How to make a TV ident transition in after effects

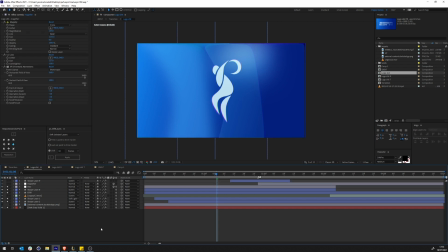[16:32]
And yeah, that's it. That was it for this part.
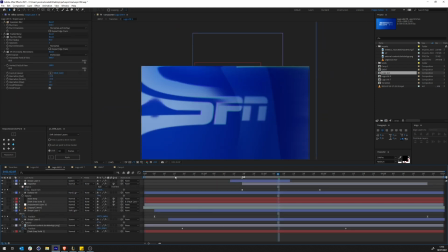[16:38]
And then of course, as I said, I duplicated the other ones and made some adjustments according to this. So this one, it's going to be moving. So we have a background again. We have the logo. So that's all that's happening. It's just moving.
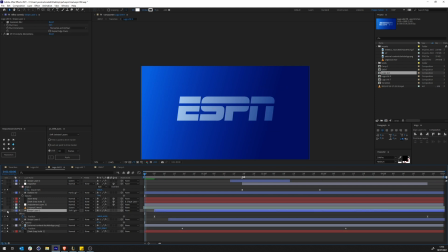[16:54]
And of course, we have a bit of blur. You know, so you just focus on this side. So when you look at this,
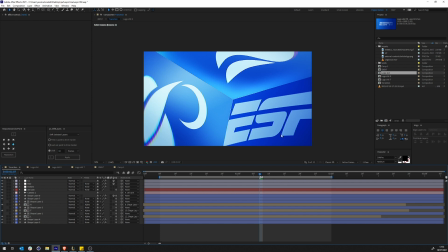so it's just this side, and it's a bit blurred on that side.
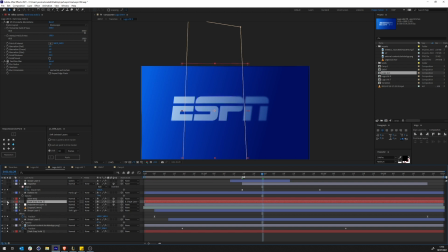[17:16]
And then we have a bit of a chromatic aberration effect, and that goes with the shine. So this actually goes with the shine here.
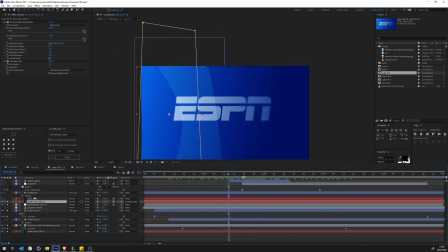[17:31]
See that? So it just goes with it. And then of course we have a little bit of wave warp here.
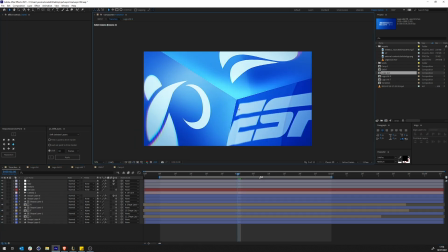[17:36]
So I just used the ripple just to make this edge look like it's you know, it's a bit distorted towards the edge.
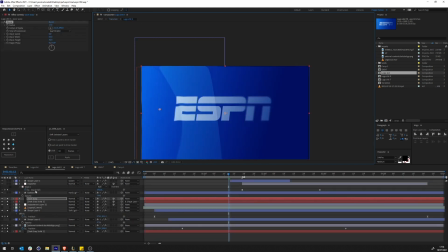[17:45]
So that's how I faked it, at least. Of course we have a little bit of dark.
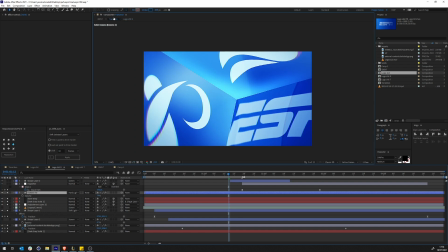[17:50]
The reason I darked this is because you can see
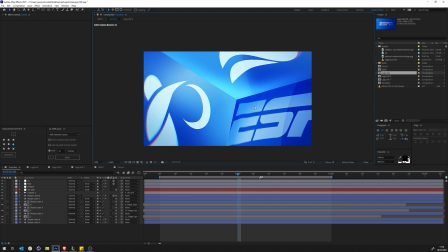[17:56]
the difference. So what it gives a little bit of depth. You know, and again, it's just like this. You can see that the sides are of different shades of light, because that's how a cube would
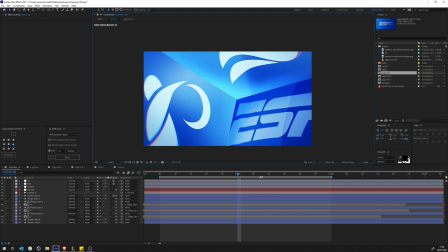[18:12]
behave in terms of how light is reflected in different sides of the cube. Some are going to be super shiny, and then they're going to absorb most of the light that needs to go to the other side, because hey, if one side is in front of the light,
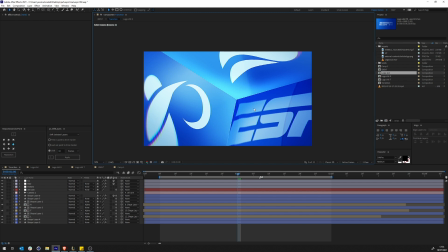[18:27]
the other side of course is not going to be in front, because it's the other side, unless it's fully but that doesn't exist in this universe. But yeah,
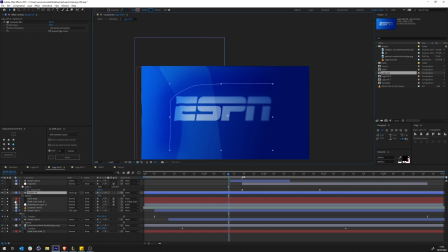[18:39]
and then that's it for this one. For the other one, the only thing I did was I just rotated this to be this side,
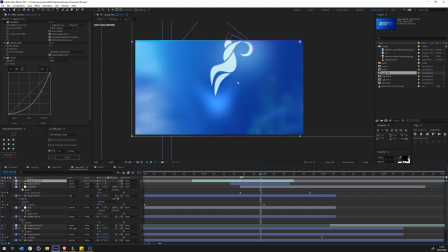[18:48]
you know, and I gave it this light thing here. So same thing, and I just gave it this light thing there so that we can see it here.
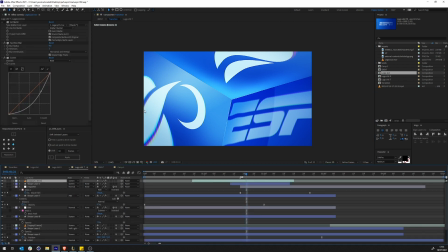[18:59]
So I'm just gonna lock this. I'm gonna show you, but I forgot what it is.
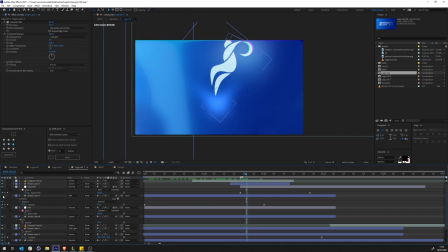[19:08]
I think it's this one. Yep. So if we go back without it, you see the difference.
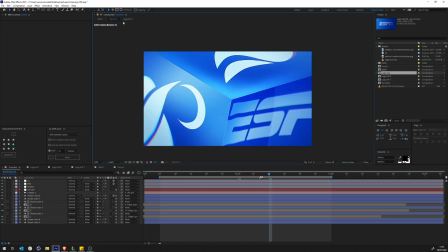[19:14]
So that's what's going on. That was done. What I started doing was I put everything together here.
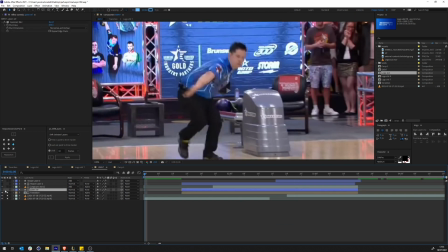[19:24]
And what I did was I created a shape layer. I'm just going to show you what it is.
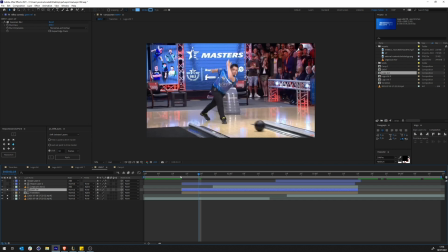[19:34]
So I created a shape layer that would come in like this, and then it would go.
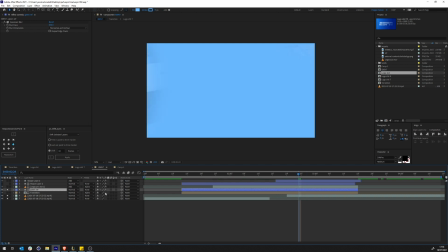[19:43]
This is the same shape layer. And of course it has a bit of a blur, and the blur is horizontal and vertical, so it doesn't really matter. So I just wanted to have the look of a swoosh, but not really a mask. You see that? and then it goes.
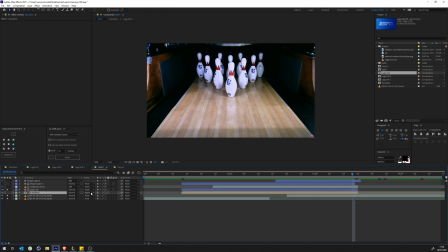[20:01]
Cool, so the transition is actually alpha matte into it. So now I will only be able to see this transition, you see here,
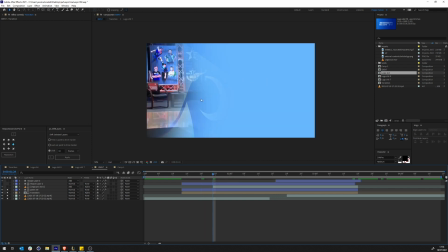[20:11]
when the masks, the shape is on top. You see the shape?
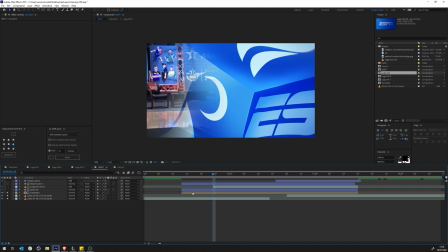[20:18]
That's where I see this. That's how you get this kind of beautiful effect there.
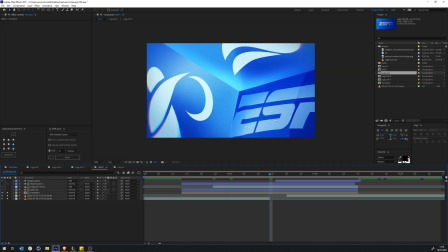[20:27]
Cool. And then what I did was I needed things to go out. So I wanted to feel like it's a wave of, it's like a swoosh, a beautiful swoosh that's gonna take everything out.
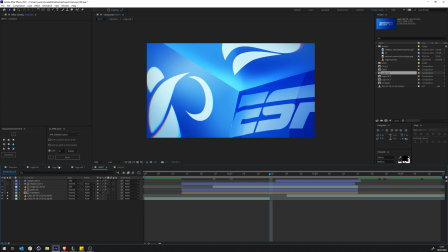[20:41]
And to do that, I went and I created this
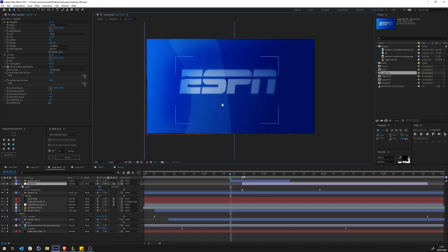[20:46]
magnifier effect. So what's going on here? I'm just gonna hide this one. So I'm just gonna go quarter just so that you can see what's happening.
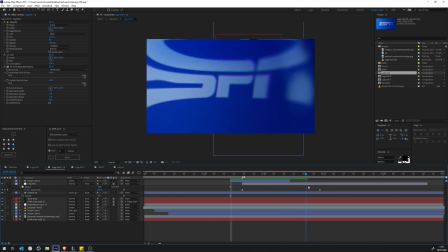[21:03]
What's happening, this is happening, but you still don't get it, probably.
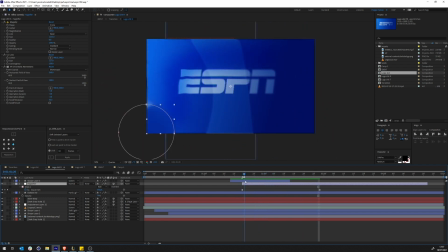[21:09]
So this is an adjustment layer with some effect that is just growing. I'm animating the mask toward the end. Okay, and the mask has magnify effect.
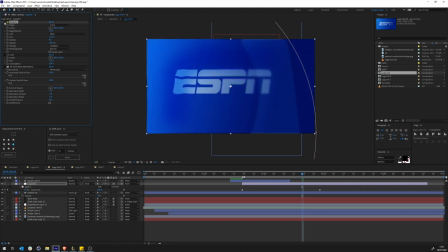[21:27]
So magnify basically is just like a loop effect.
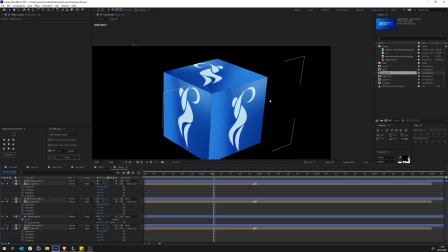[21:31]
If we go here and I try to do, let's just do an adjustment layer and let's just do a magnify. So if I try to do a magnify here, let's just go to active camera. Okay, so here is the magnify effect.
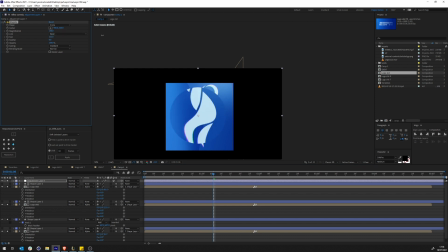[21:47]
Now all I need to do is make this a bit bigger to fill the whole thing.
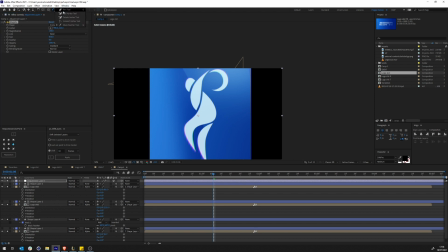[21:53]
And so basically, if I take this and mask it,
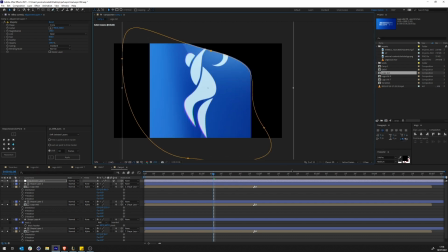[22:00]
now I can play with, you know, the area of effect of that adjustment layer.
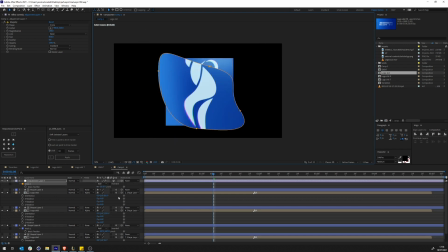[22:04]
And of course, if I feather it, it's gonna feather it. Cool. And yeah, then I added some other effect to it.
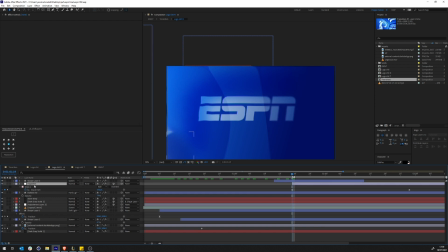[22:21]
And so now if we go back and try to look at this magnifier, you will see that without a lens, we have this, but with the lens, we're gonna have this beautiful swoosh effect that's gonna happen.
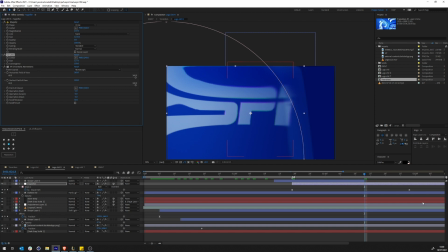[22:38]
And of course, we can just chromatic aberration everything just so that it's 1,000 times better. Cool. And I just copied this and did it for all the others.
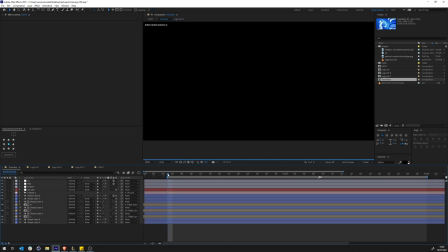[22:49]
And now if we go back into the transition, into here,
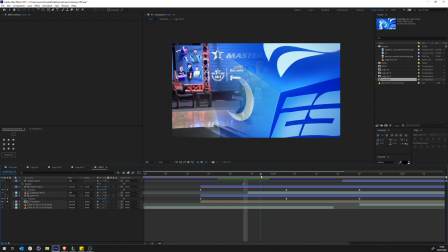[22:59]
let me just show you. For the transition, I'm just gonna go to quarter.
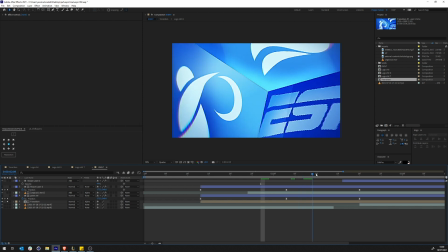[23:06]
So what we have,
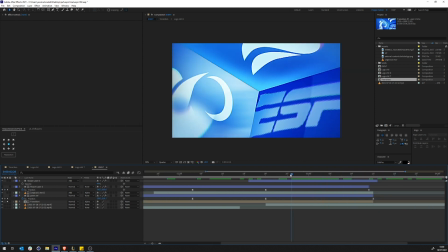[23:12]
you'll see that swoosh going on. You see that? It just swooshes.
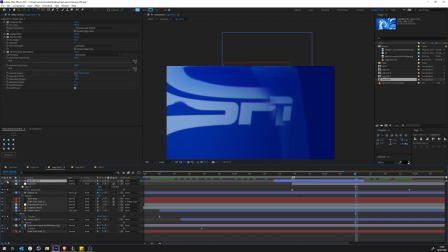[23:20]
That's perfect. Now, what I did was I added another shape layer to just enhance this swoosh.
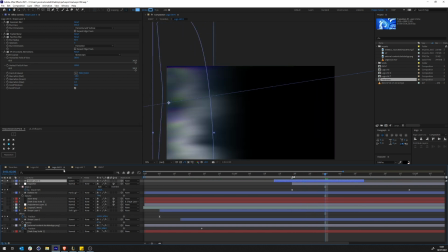[23:28]
So the shape layer goes like this. It's a shape layer.
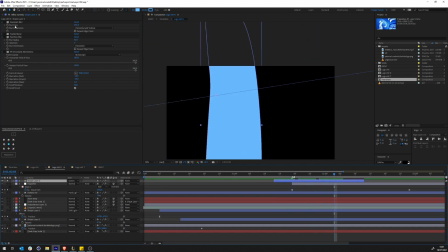[23:35]
It's just what it is. And then I did a Gaussian blur on everything. By everything, I mean horizontal and vertical. And then I added fractal noise.
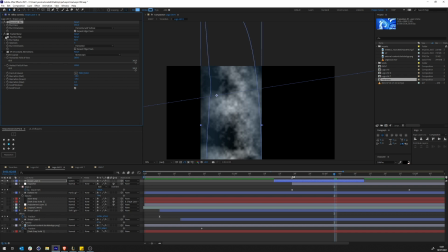[23:48]
And then I went and I did a fast box blur. But the fast box blur is only on the horizontal side, so only on this side to make it look like a ghost swoosh. And then I did a chromatic aberration. But I don't care because you're not going to be able to see these sides.
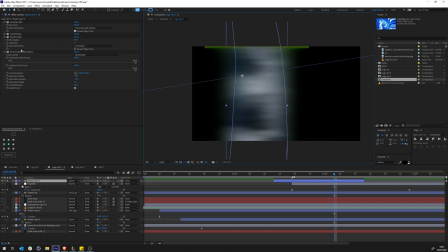[24:05]
Cool.
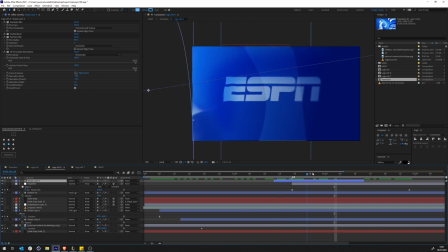[24:07]
So now that it is screened, it's actually going to enhance that magnify effect. Could have made that even slower to make it even better, but it's cool.
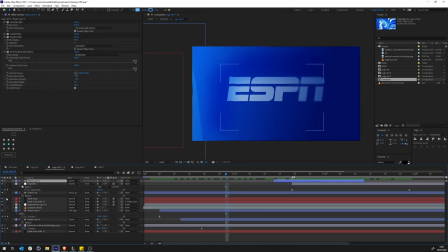[24:23]
So all of the others, they all have exactly the same thing, as you can see here.
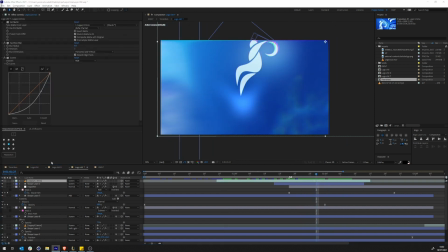[24:31]
The only thing that I added here is I added this a legacy video that you can see here. So it just it gives this very eerie effect. And I just wanted to have this reflection on top of this.
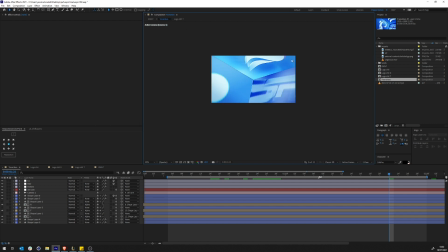[24:47]
So now you can see it here.